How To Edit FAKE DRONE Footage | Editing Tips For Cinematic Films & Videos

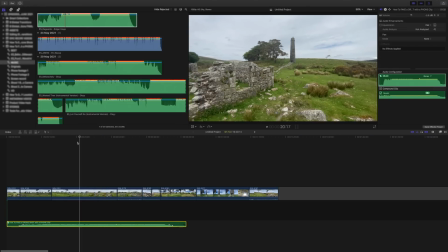(4:08)
I then made these 2 segments of the track a new compound clip, and what we now have is a track which is the exact duration that I'm looking for.
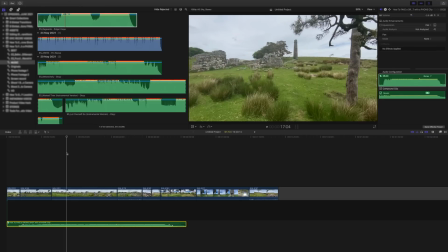(4:16)
It's less than 60 seconds long, and this puts me in a really strong position in terms of the edit.
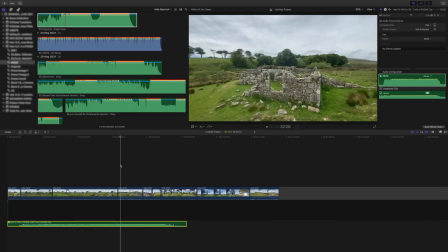(4:20)
I now have a track which is the perfect duration for my sequence. I can edit to the beat of this track, and I can now end my sequence with the end of this song, and this really helps tie it all together and makes it feel much more professional.
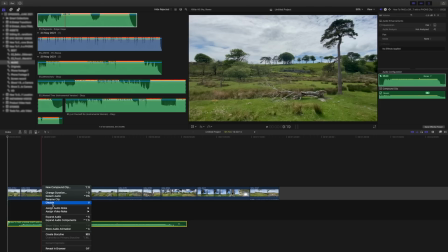(4:31)
Okay, so let me just disable the track for now so it doesn't distract us, and let's zoom in and focus on shot number 1.
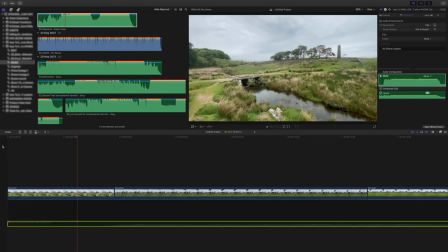(4:37)
Okay, here we go. Now, the first thing I notice is that this shot is a little wobbly. It doesn't look particularly drone-like. We've got the height of a drone, I guess, but it's definitely not smooth. So what can we do to improve this footage? How can we make it look more drone-like? Okay, so let's select our clip. Now the first thing I'm going to do to this clip is I'm going to slow it down.
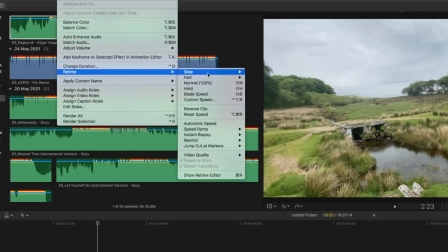(4:55)
By slowing our footage down, it's going to reduce the shake and it's going to make it feel much smoother.
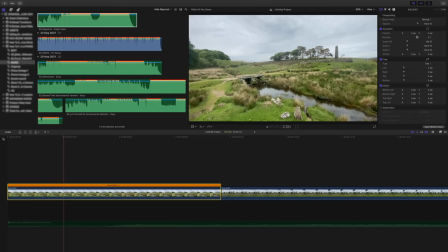(5:00)
Okay, and as you can see, we've now got a much smoother shot. It's still not perfect, but it's a heck of a lot better than what it was. Okay, but what else can we do to this clip to make it a bit smoother? Well, Final Cut comes with post-stabilization.
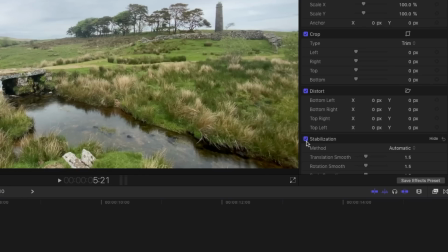(5:11)
So I'm going to select the clip and hit post-stabilization, and this is really going to help smooth out this footage.
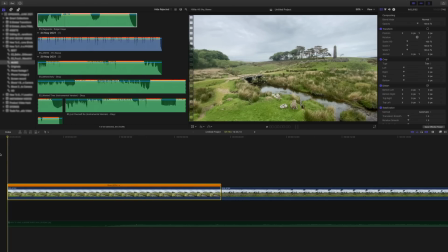(5:17)
Okay, so we now have a shot that's been slowed down by 50% with post-stabilization added. Let's take a look. Okay, much better, much smoother, and much more drone-like with just 2 simple tweaks made in the edit. Now, without doubt, one of the best ways to improve the look of your footage is in the edit. This is where all the magic happens. You can make your footage look smoother, you can create a certain mood by adding music, you can color grade your footage to stylize it, you can use storytelling techniques, you can pace your video for a higher audience retention, but none of that is possible if you don't know how to properly use your editing software. And this is where the sponsor of today's video comes in, Skillshare. Skillshare is an online learning community for creatives that literally has thousands of classes on topics including video editing, photography, filmmaking, design, and much, much more. It doesn't matter what software you're using, chances are Skillshare will have a class on it. Final Cut Pro, yes. Premiere Pro, yes. But wait, what if I'm using free editing software like DaVinci Resolve?
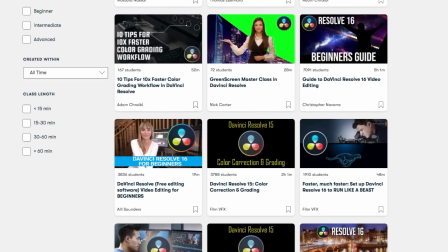(6:15)
Well, yes, Skillshare has a class on that as well.
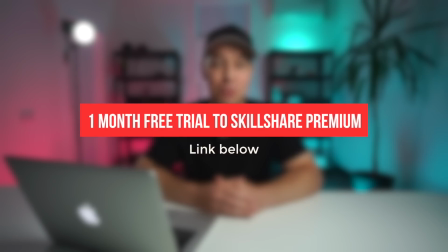(6:18)
And the first 1,000 people to use the link in my description will get a 1-month free trial of Skillshare Premium membership.
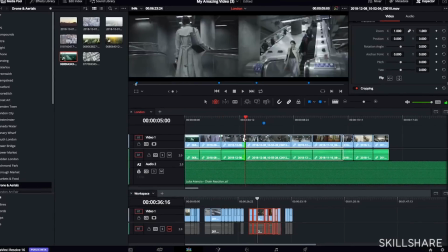(6:24)
This is the perfect opportunity to brush up on your editing skills for free. When you know how to properly use your editing software, you can literally take average looking footage and turn it into something that looks much more interesting, engaging, that captures your audience's attention. You can learn a heck of a lot in a month, so take advantage of this. Also, when you know how to edit, it helps you shoot.
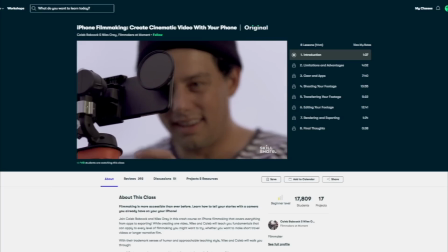(6:43)
You can now shoot for the edit, and this will make you way more efficient and save you a ton of time.
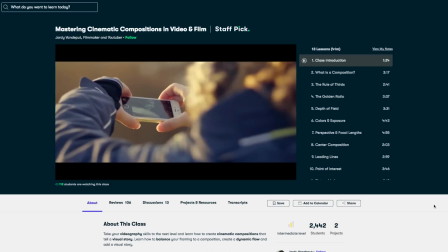(6:48)
So if you're a creative looking to learn, explore, and discover new things, then Skillshare really is the place to do it.
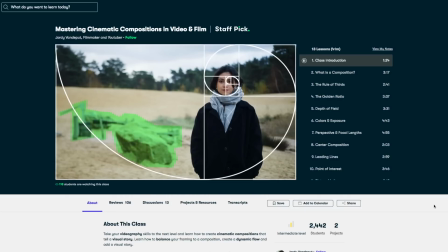(6:54)
So you've got nothing to lose. Use the link, take a class, soak up some knowledge, and get creative.
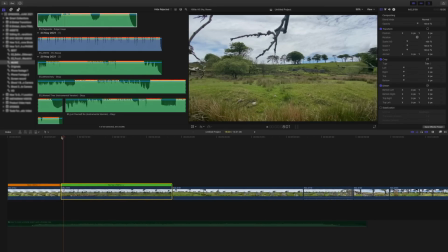(7:00)
Okay, moving on, clip number 2, let's take a look at the raw unedited footage. Okay, camera pulling back through the branches of this fallen tree. Shot again is a little bit wobbly, but we can fix that. Camera continues to pull back and rises up.
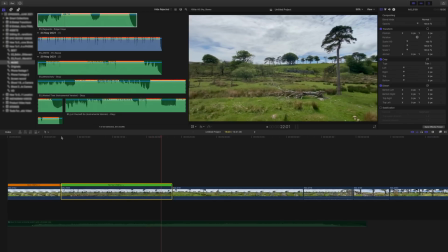(7:14)
Quite a long clip, I definitely want to shorten this, and in fact, what I'd quite like to do is reverse this clip so it starts high and then goes low.
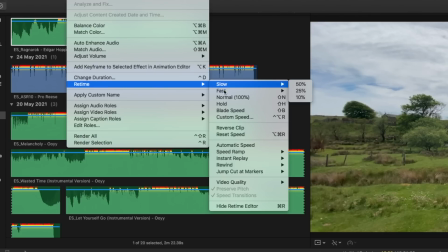(7:22)
Okay, so what I'm going to do is I'm going to come up here to modify, retime, and reverse clip.
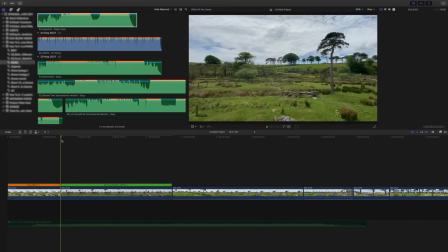(7:27)
I'm also going to add some post-stabilization to this clip. Now, reversing this footage is something that I quite like to do often because sometimes it can really improve the shot. If there's nothing in your shot to give the game away, then try experimenting with your footage. Try playing it forward, try playing it in reverse, and use the version which works best for you and the sequence that you're creating.
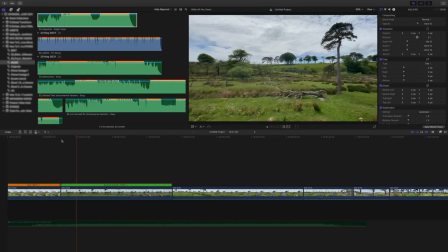(7:46)
Okay, let's take a quick look, and yes, here we go. So we've now got this clip playing in reverse, and as you can see, it's much smoother. Also, this shot is just too long for the sequence that I'm looking to create. I need to speed it up in some way, and a really good way of doing this is by adding a speed ramp.
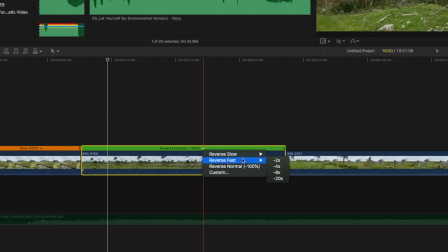(8:00)
So here's what I'm going to do. I've already reversed the shot, but I'm now going to slow it down by 50%. This is just going to make it that much smoother.
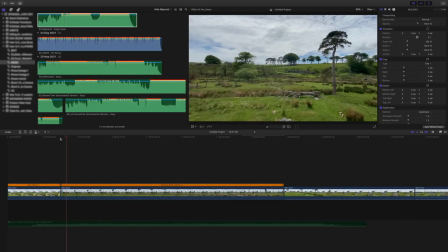(8:06)
So I like to play it just for a second so the audience can get their bearings and establish the shot, and then go into the speed ramp. So with my clip selected, I'm going to hit Command-Shift-B. This will add a speed ramp.